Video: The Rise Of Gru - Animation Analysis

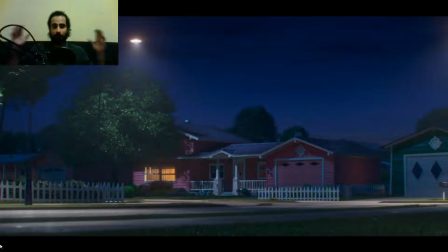0:00 Hi everyone and welcome to Canimando. I'm back with the animation analysis and today I'm analyzing The Rise of Gru, a trailer of a film that is coming really soon. So I hope you like it, I hope you learn quite a bit from it, and as always,
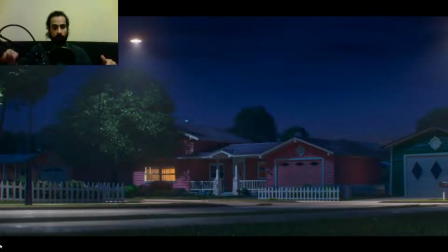0:16 if you have any suggestions you can leave them on this Discord or on the comment section below and I'll do my best to analyze those animations. So without further ado, let's watch it.
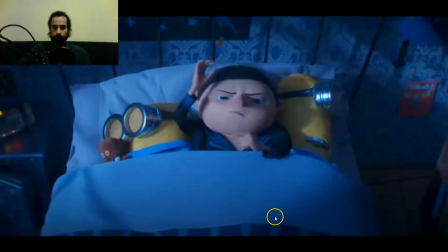0:34 Night. Good night. Yes, good night.
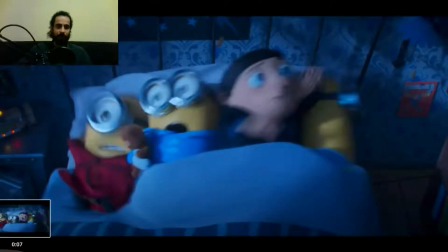0:41 Okay, the first thing that I want to point out is notice the contrast, that from the beginning they create the contrast.
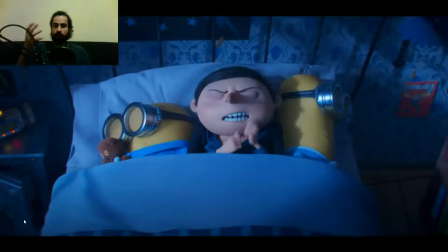0:48 This is a trailer, so they are promoting a film, so they want to create the contrast right from the beginning. But this is also something that you can use in your animations, whether it is your reel or whether it is just one animation. Creating contrast between slow movement,
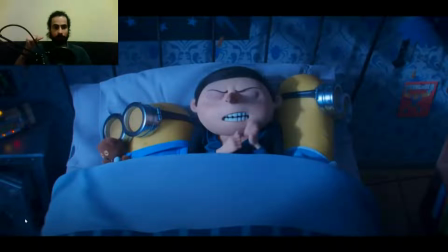1:08 more quiet moment, and then boom, creating more emphasis, more energy, whether it is one relaxed shot and the next shot is very energetic.
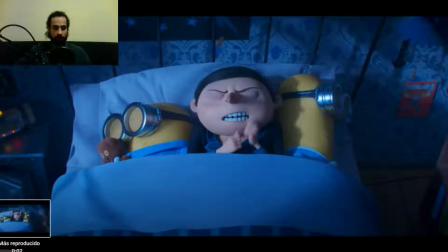1:24 Creating that contrast improves a lot your animation. So they did it here, as you can see, right from the beginning in the trailer.
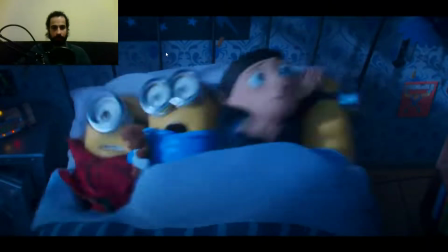1:34 Relax, good night, boom, then full of energy.
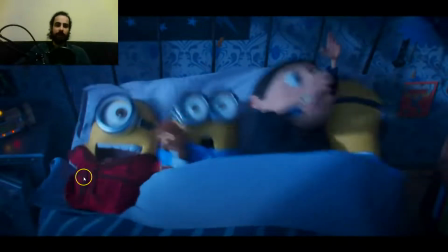1:39 Although it's not super a super
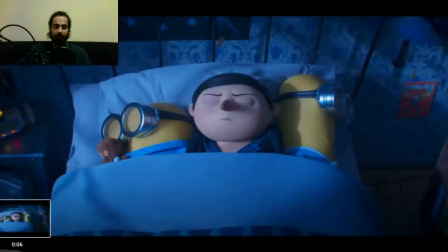1:45 action-packed scene, but you can feel the contrast.
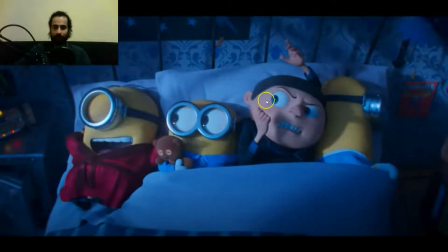1:49 And also look how beautiful the pose is.
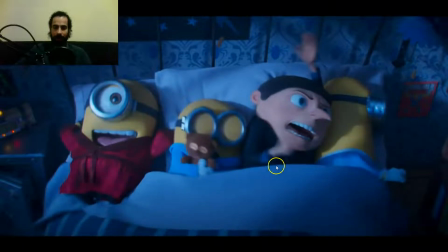1:54 The frame before, he had already the arms below the blanket, and then you can see the wave motion that he creates.
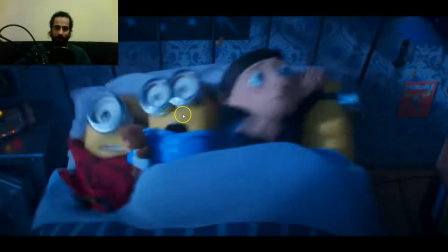2:02 Boom! See how all the characters just bounce off the bed,
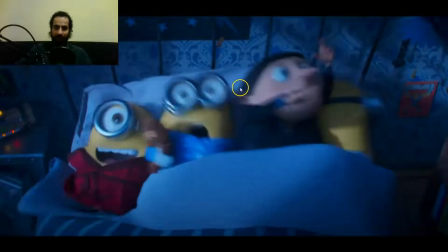2:06 the wave motion created on the characters, and then boom, you can see the arc, how they don't only get pushed to the side, but if you track the Gru's nose,
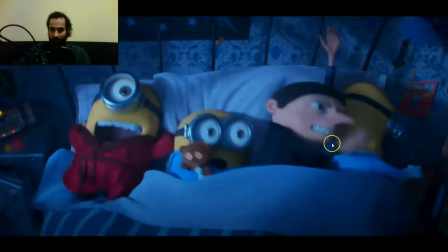2:20 you can see how he creates that visual arc.
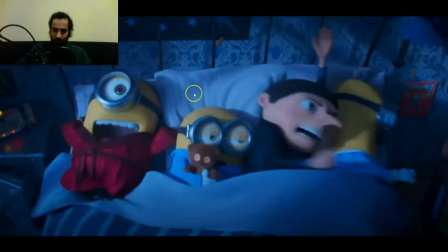2:23 See that arc that is created with the nose, because they go to the right and then back to the left,
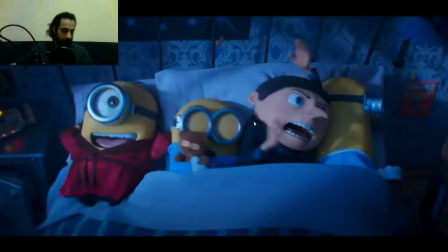2:30 so they create that wave-like motion. And then the pose is beautiful.
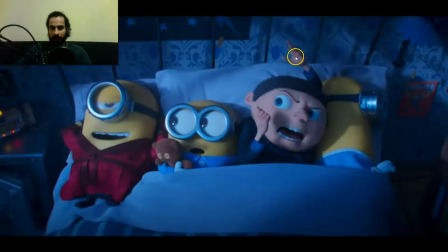2:35 Look at the hands, see the facial expression, the angry facial expression. The other one is like, oh, like he's surprised, and this one is like, yeah, I'm fine here. So you can see the contrast also. They are not all angry.
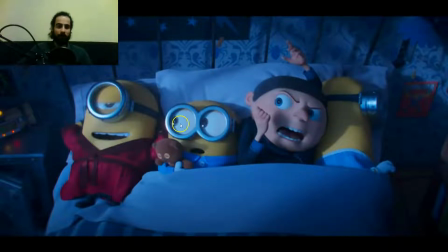2:54 One is angry, one doesn't even care, the other one is surprised, and the other one is like, ha. So you can see the contrast also between the characters, how they react.
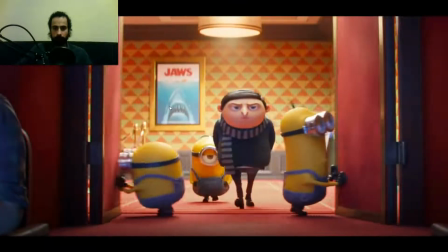3:07 Minions! There are a lot of other villains in the world, but I am going to be a super villain.
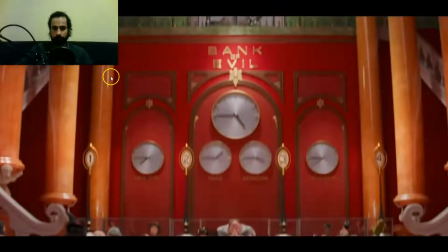3:18 This world is mine for the taking. Make me king.
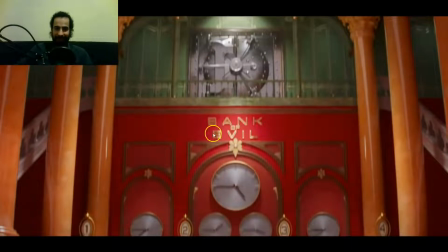3:21 One funny thing is, notice how the bank is called Evil, Bank of Evil.
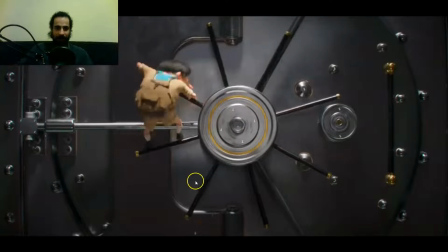3:28 So fun. This is another cool thing.
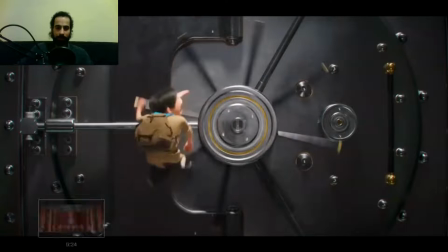3:32 Notice when he looks back to see if there is anyone looking.
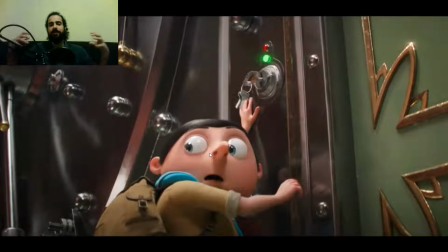3:38 See how you can feel the energy, the personality of the character, because he could look back like like he's trying to figure out someone is looking, like a proper mafia boss, or he can look like a
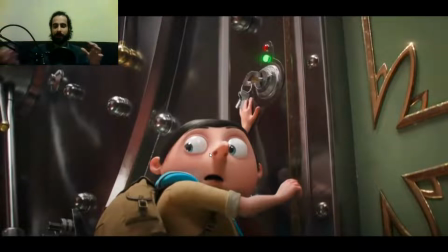3:53 ninja, or like, you can look back many ways, but he's looking back like a kid, like he's kind of scared. He knows that he's doing something bad, so he looks back like, am I being caught? Am I being watched?